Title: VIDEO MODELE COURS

On se pose souvent la question de quelle valeur de plan utilisée dans ces films et à quel moment les utiliser. Déjà ce qu'il faut savoir, c'est qu'un plan est défini par un cadrage qui délimite ce que l'on veut montrer et où concentrer l'attention. Le cadrage c'est donc l'espace qui est occupé par l'image. On filme généralement des humains car ce sont très souvent eux les éléments centraux d'un film.
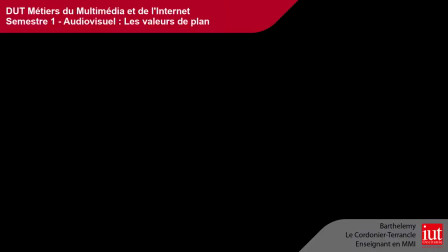[0:22]
C'est donc pourquoi le corps humain sera notre référence de base, en sachant que l'on peut tout aussi bien filmer des objets, des décors ou bien des éléments abstraits. Nous allons aborder tout ça en commençant par le cadre le plus proche, pour finir par le cadre le plus lointain. Le très gros plan. Pourquoi sur les yeux ? Car l'élément que nous cherchons le plus chez un être humain pour relire ses émotions, c'est son regard. Le gros plan. Il se limite à la taille d'un objet ou d'un visage qu'il impose au regard du spectateur.
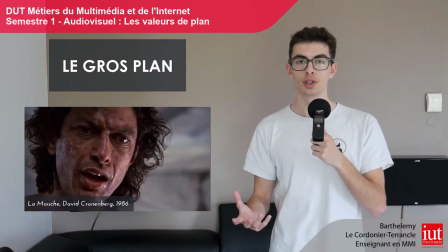[0:47]
Ce plan met un peu de décor au personnage et l'inclut dans un contexte. Dans le cas où l'on filme un objet en gros plan, ce dernier devient un insert, qui sert donc à focaliser l'attention du spectateur sur l'objet en question.
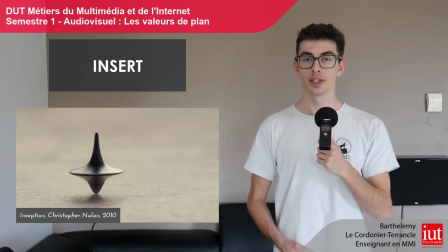[0:59]
Il insiste sur un détail, il est généralement fixe, et il contribue à renforcer le suspense. Le plan épaule s'arrête aux épaules, les ajoute donc, ainsi que le mouvement de visage du jeu de l'acteur, qui peut bouger pour afficher plus d'émotions. Le plan poitrine, à partir de là, le jeu de bras de l'acteur ainsi que son travail de respiration sont captés. Le plan taille, il offre donc tout le travail de buste d'un acteur. A partir de ce plan, il est donc presque inutile de descendre plus bas pour lire le jeu d'un acteur. C'est donc la dernière valeur de plan axée sur l'émotion. Si l'on veut continuer à s'éloigner de l'humain, ce sera généralement pour mieux montrer certaines actions.
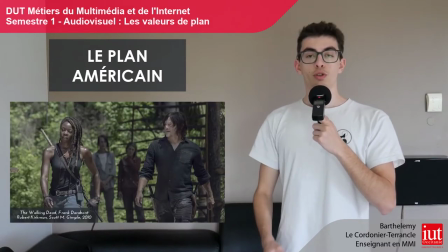[1:35]
Le plan américain, c'est un plan cadré à mi-cuisse jusqu'au genou. Ce plan concentre l'action sur le personnage et on le trouve souvent utilisé dans les westerns.
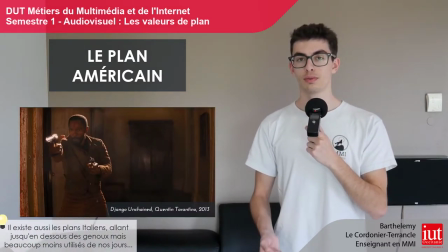[1:42]
C'est un plan qui a un sort de la tension, généralement lors d'un duel. Le plan moyen, aussi appelé plan-pied, car il montre un personnage filmé en plein pied, soit en entier.
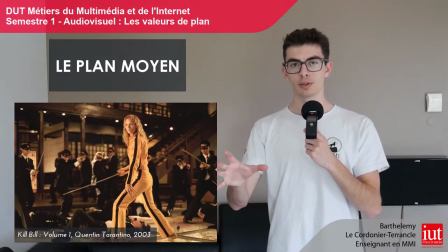[1:52]
Il souligne souvent l'action pour pleinement intégrer le personnage dans son environnement. Le plan d'ensemble.
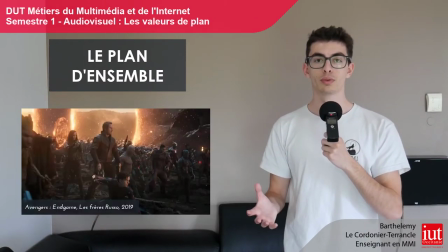[1:58]
Il offre une vue large du milieu où va se passer l'action. Il montre un lieu précis ou un ensemble de personnages.
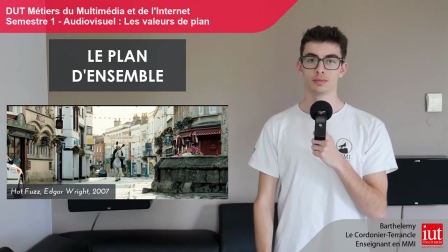[2:04]
Il sert très souvent d'introduction en montrant le héros dans son milieu de vie ou d'action. Le plan général, qui est presque le seul plan que l'on réfléchit horizontalement.
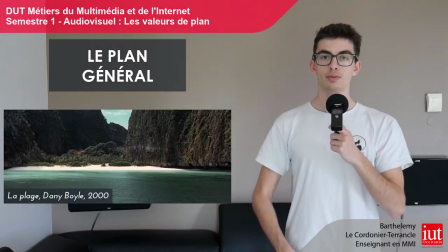[2:12]
C'est un plan qui traduit l'espace, qui montre l'ampleur du décor, un paysage par exemple. La vue est très large et sert souvent d'introduction ou de transition entre des séquences.
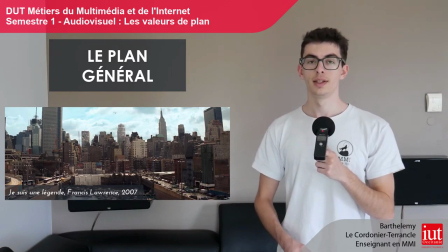[2:20]
A cette échelle, l'humain n'est plus visible, l'individu n'existe plus. Il s'agit donc de se concentrer sur un groupe de personnages ou au contraire d'en exprimer l'absence. Il n'est pas obligatoire d'utiliser tous ces cadrages dans chaque film, mais seulement de les utiliser dans ceux et dans les cas où ils sont appropriés.
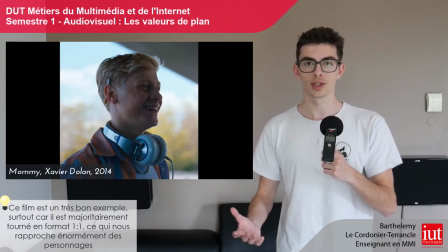[2:36]
Si un réalisateur veut favoriser les émotions d'un personnage, il utilisera des cadres bien plus serrés et au-dessus de la taille.
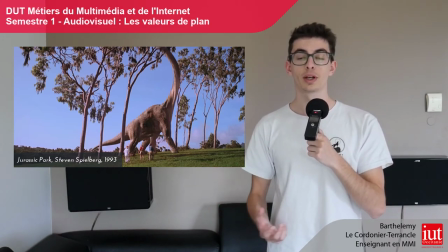[2:42]
Dans le cas contraire où le réalisateur veut favoriser la réaction du personnage à son environnement, il utilisera des cadres bien plus larges.
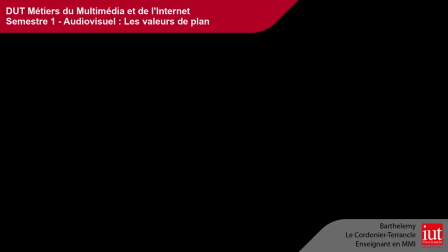[2:47]
Nous nous retrouverons donc dans une prochaine vidéo pour vous parler des axes de prise de vue.